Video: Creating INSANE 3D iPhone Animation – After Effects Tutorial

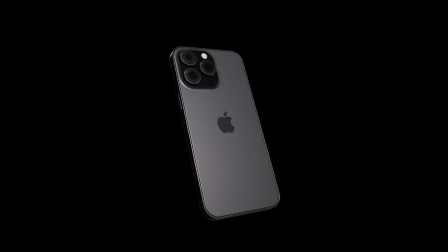Hello guys, today I'm going to teach you how to turn this simple boring scene into this amazing cinematic look.
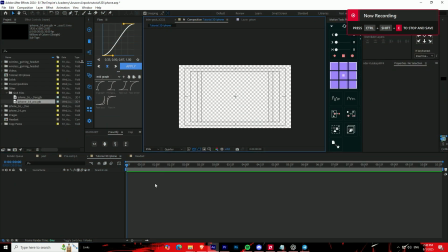So stick to it and follow along.
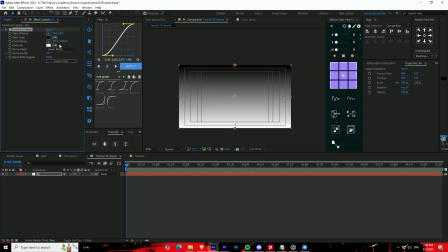First we start by making the background using gradient ramp and choosing a color that is more dark than the other.
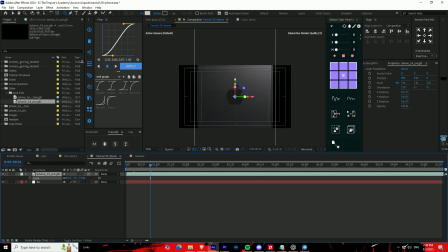Second step is to download the model from Sketchfab and import it into your After Effects composition.
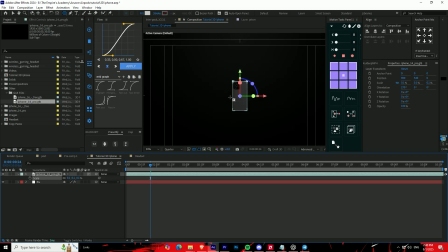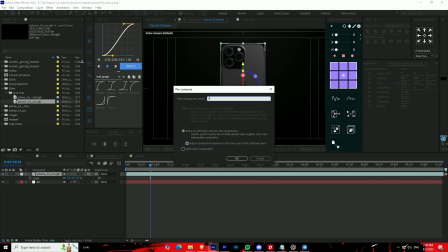Pre-compose the model and make sure that your original composition is in classic 3D.
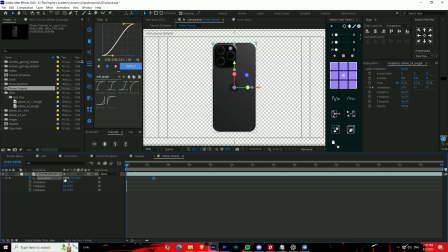After that, we are going to make a simple animation for the phone by using the rotation parameters.
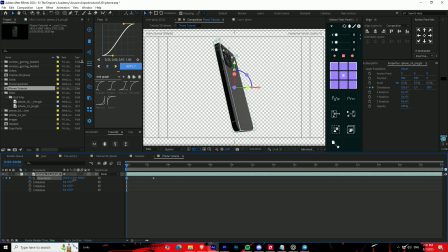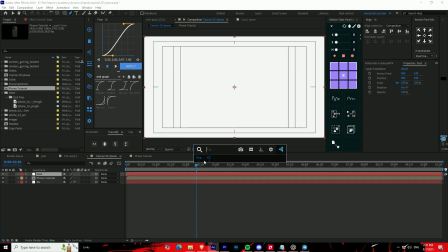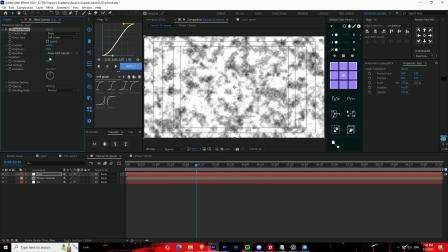In the next step, we are going to make the dust or the fog or whatever you guys could call it, but basically it's a light source.
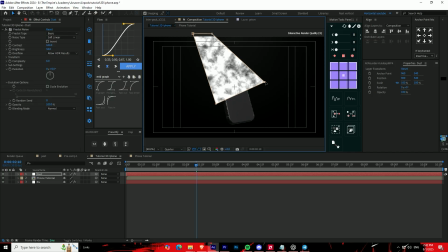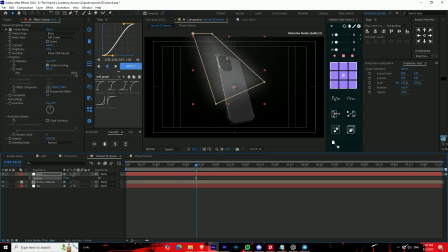Just like everything in nature, now your phone is getting exposed to a light source, which means you have to make some sort of a shadow.
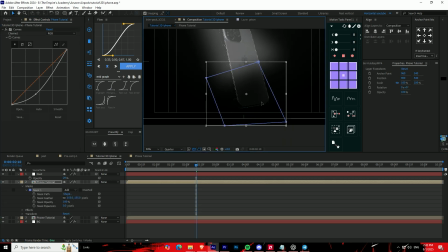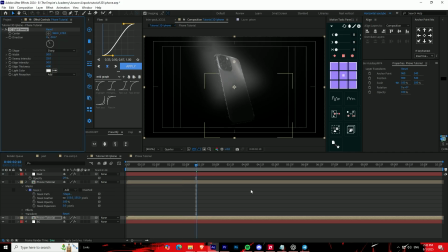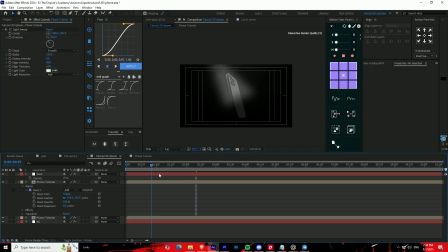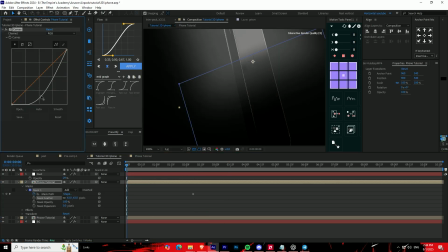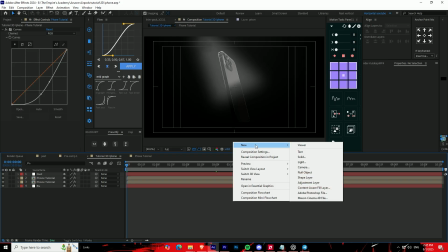We are going to tweak the color and add a dust overlay that follows the path of the light.
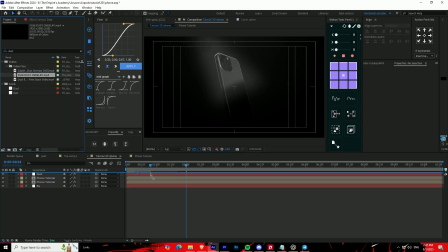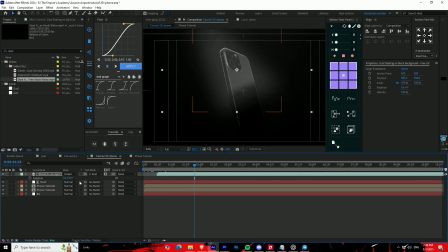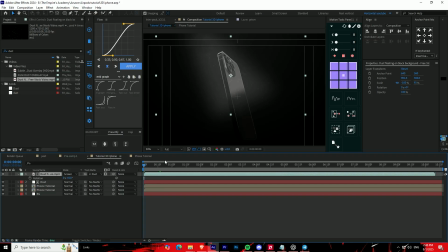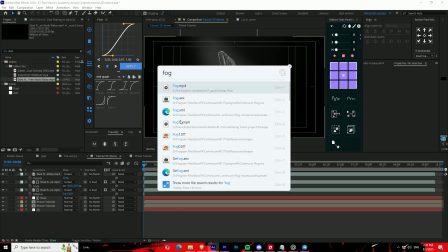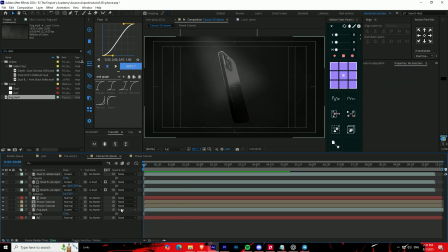To add more realism to the scene, we are going to use the levels effect to exclude the black pixels and make the white pixels more prominent.
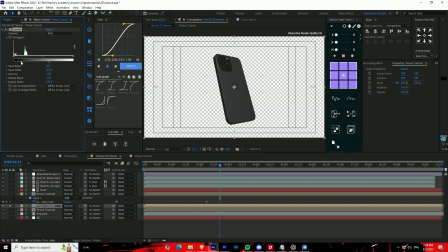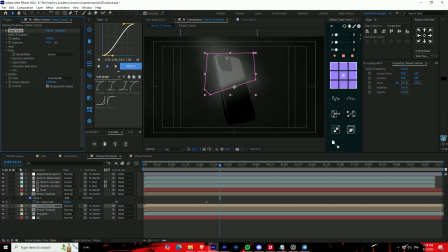I noticed that a lot of editors, when they use deep glow, they always put it and never tweak the threshold, which is in my opinion a big issue, because sometimes while tweaking the threshold you may get a better result than just putting the effect alone. Now for the secret sauce, we will be using film and looks.